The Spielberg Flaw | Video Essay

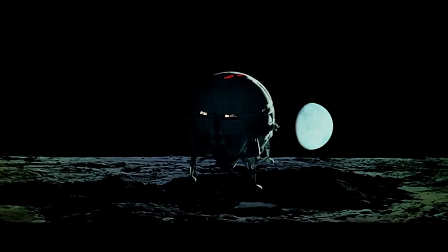Where Kubrick's films have always been open to different sorts of analysis, Spielberg wants his moviegoers to feel comfortable while watching his films.
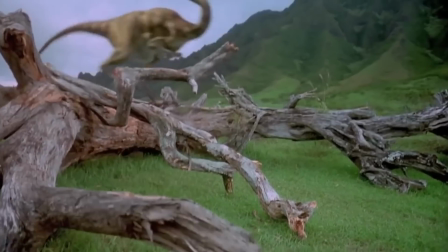Will they end up together? Will he survive by the end of the film?
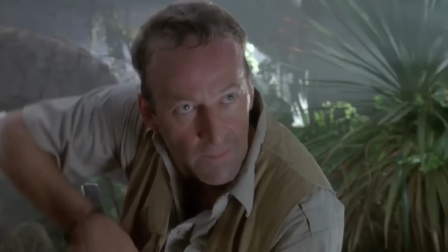Spielberg's films will surely answer these questions and more, so you as a viewer might not really need to question this factor.
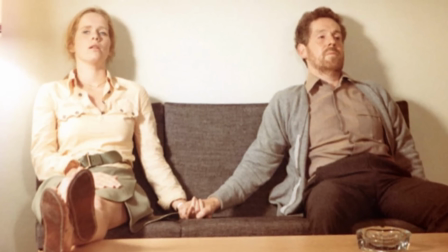As I grew older, I started to appreciate films which were more open to interpretation.
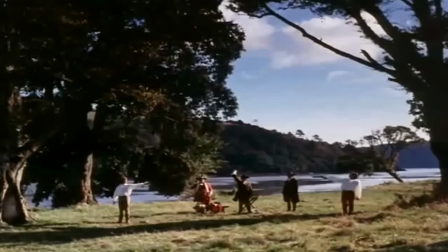They gave me a sense of freedom to express my thoughts into the film's narrative, made me a lot more connected to its plot, its characters, and storytelling.
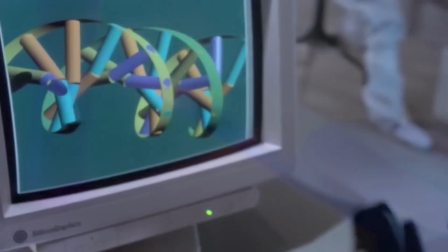For example, when the T-Rex is first introduced into the film Jurassic Park,
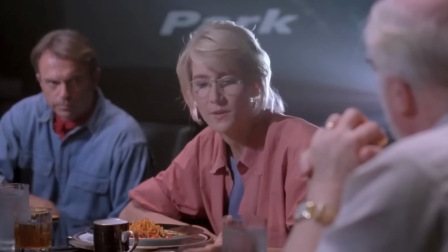I can definitely empathize with the characters trapped in that situation, but always from a comfortable distance.
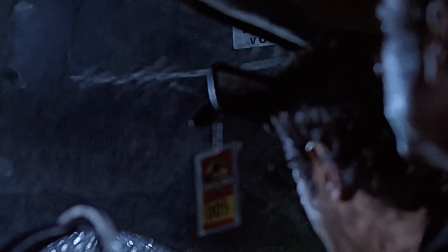Spielberg makes some really exciting adventurous films, but the audience is always laid back in their comfortable seats thinking, glad it's not me.
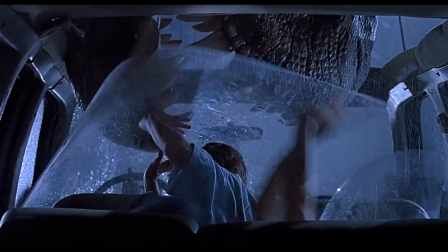But with that, there's a sense of challenge lost between the filmmaker and the viewer. What happened at the end of Taxi Driver?
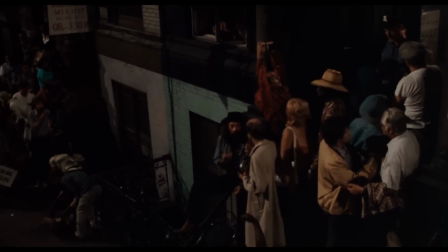Did the handwriting on the letter confirms that Travis Bickle dreamt all of this? Or did it actually happen?
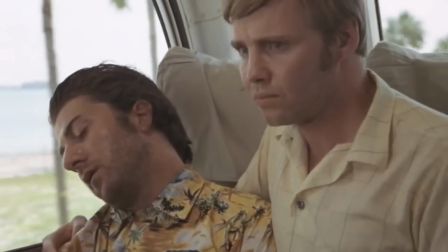Did Joe Buck continue on with his dream to make it big in Midnight Cowboy? Such endings make me question the film time and time again.
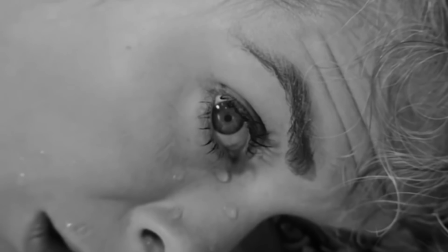They continue to inspire me, creating interpretation of my own, and not spoon-feeding me each story arc of the film. Even though I greatly admire Steven Spielberg as a filmmaker, his ability to always play safe and never let the audience challenge his films makes them somewhat less inspiring for me.
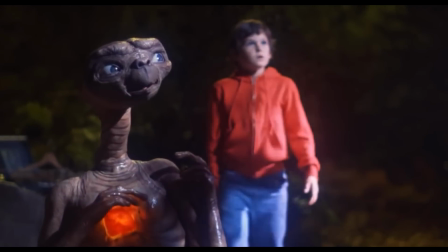Now, of course, this doesn't mean a film like E.T. should have a philosophical ending to it.
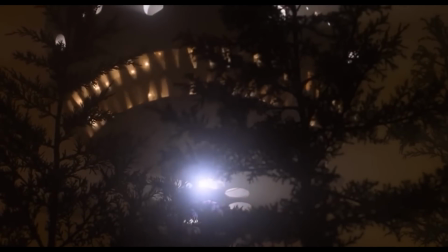It's very obvious which demographic of the audience Spielberg is targeting.
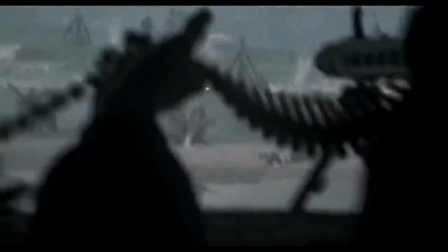The Spielberg flaw becomes a lot more obvious when he decides to work on real-life events or a narrative targeted strictly towards an adult audience.
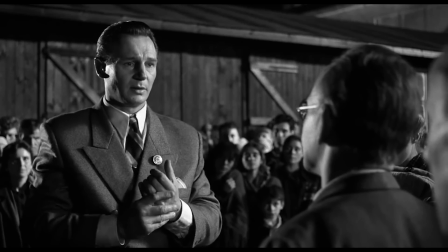Steven Spielberg focuses on more survival stories, where the hero ultimately triumphs by the end of the film.
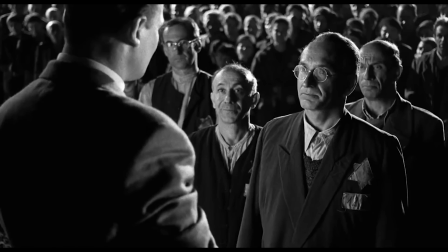A cheer from the crowd, curtain.
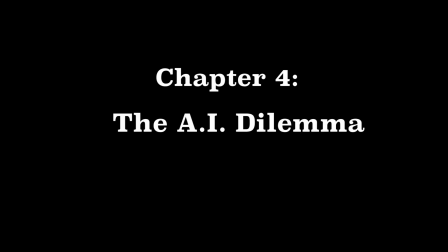I never had a birthday.
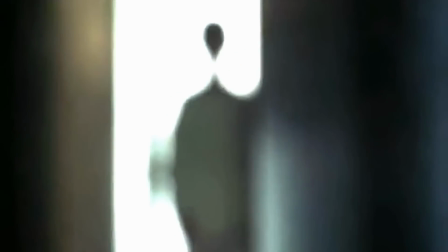His name is David.
But apart from his large collection of films, there might be one film that some audiences have seemed to be divided over its ending.
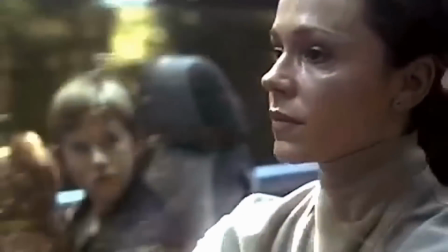In the film Artificial Intelligence, a robotic boy named David is in search for unconditional love from his mother.
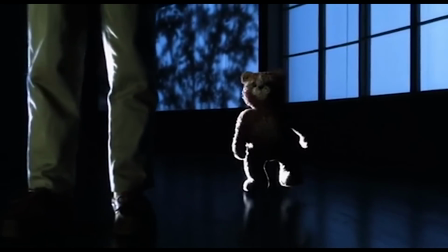The legend has it that he will meet a blue fairy that will grant his ultimate wish.
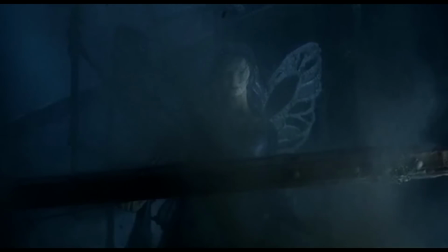Near the end of the film, it turns out that the blue fairy was just a statue for an attraction at Coney Island.
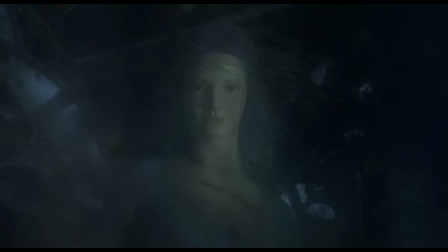Disappointed but not hopeless, David sits next to the blue fairy, hoping she will grant his wish and turn him someday into a real boy.
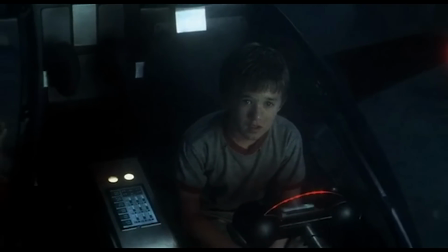What if we ended the film AI on an ambiguous note?
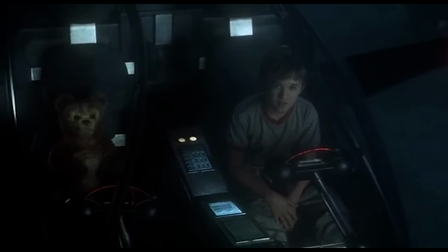I think that would have been a fantastic open-ended conclusion to the story, but instead, the film goes on for another 15 minutes,
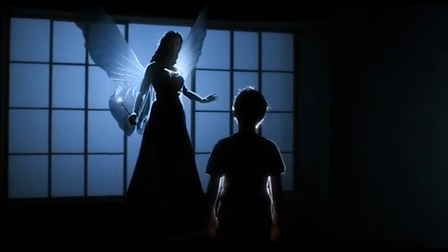a deus ex machina, clearing all the loose ends so the audience would never have to question the film in any capacity.
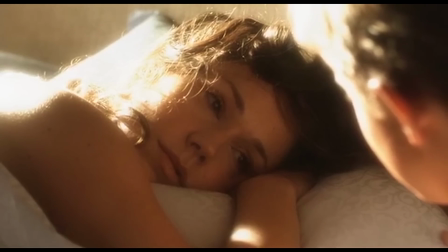Some now argue that the ending was more of a what-if situation,
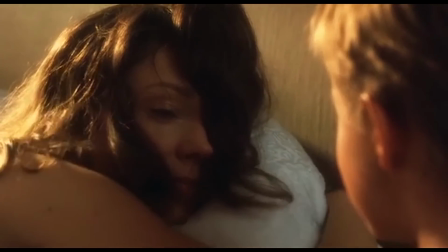and not a blatant cop-out that one would imagine it to be, and thus proclaiming it to be Spielberg's unsung masterpiece.
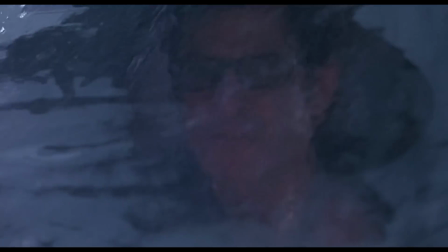But could this really be true? Since none of the other Spielberg films have such an open-ended conclusion to the story before, this story is extremely debatable.
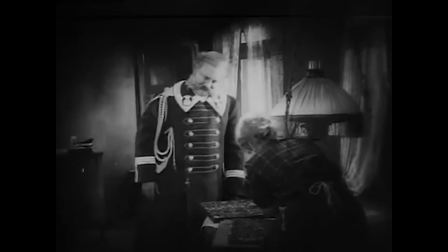Back in 1924, a similar scenario happened with the silent German filmmaker F.W.
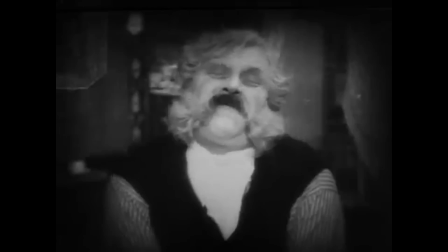Murnau. His masterpiece of a film, The Last Laugh, had a depressing conclusion to the story,
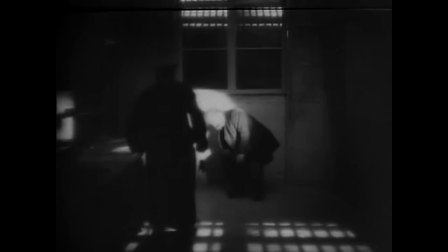so much so that the UFA film studio forced Murnau to conclude the story in a more quote-unquote happier way.
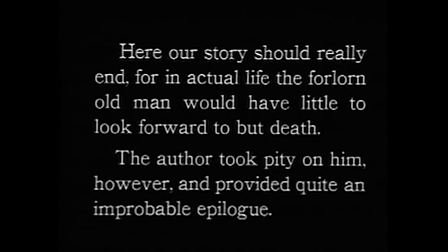Reluctant at first, he finally compromised on it, but not without a title card before it, stating this is more of a what-if situation.
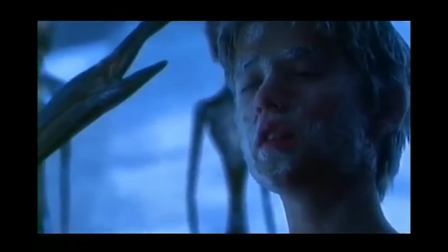Did Spielberg have the same problem? Considering the stature Steven Spielberg has in Hollywood, I highly doubt it.
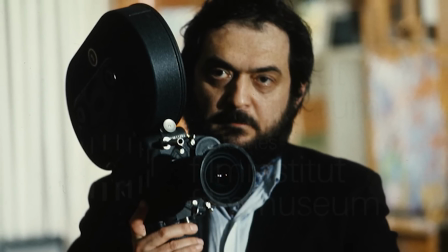Of course, the irony here is that AI was written by Stanley Kubrick before his death, and the extended happy ending was his idea to begin with.
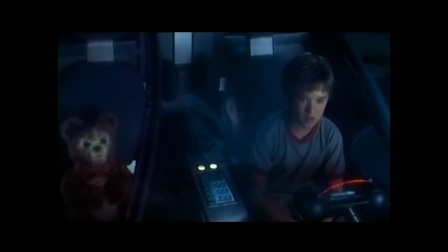People assume that Stanley ended AI with David and Teddy underwater, trapped by the Ferris wheel, and that end credits roll. And they're going to be down there until their batteries run out. That's where they assume Stanley ended it, and I, of course, get criticized for carrying the film 2,000 years into an advanced future where the robots they recreated have replaced us.
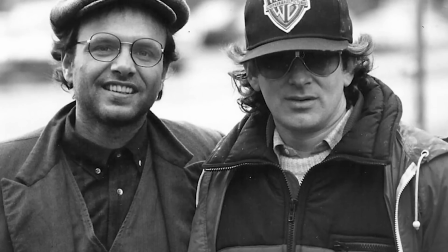I'm not sure.